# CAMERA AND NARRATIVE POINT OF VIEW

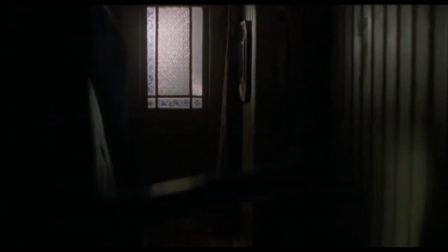So we're with Valentin here as she moves to open the door, which prompts the cut to her point of view of the door opening.
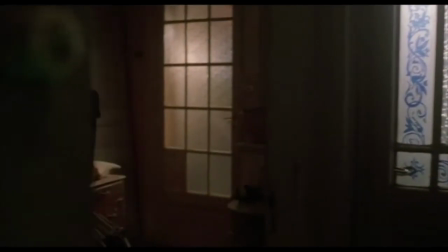This is a transgressive act. She's stepping into somebody else's house, so I think that the creaking of the door emphasizes that transgression.
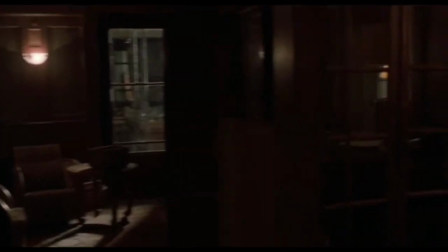The lens of the camera becomes her eyes panning first to the left and then moving right as she tries to find her bearings. we're in her subjective point
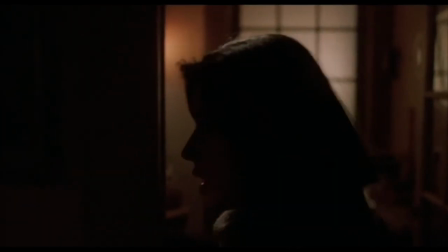of view here and yet she steps into it she steps into her own point of view profile looking from right to left moving laterally now
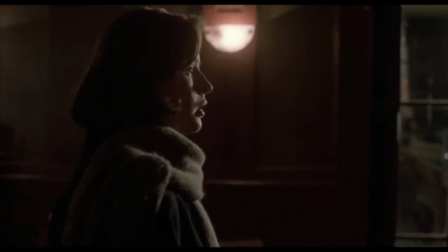that becomes a forward movement which prompts the movement of the camera as we keep up with her she now turns into profile looking from left to right which is a nice
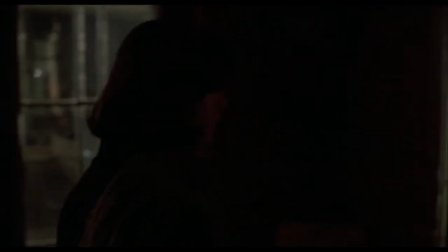contrast it rings the changes there contrast with the previous profile she moves laterally again it becomes a forward movement and that motivates
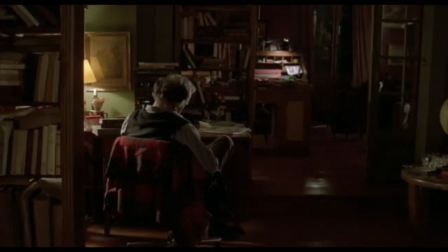and together with her interest motivates this push in to Josef whose face we do not yet see. We have to wait to see that along with Valentin.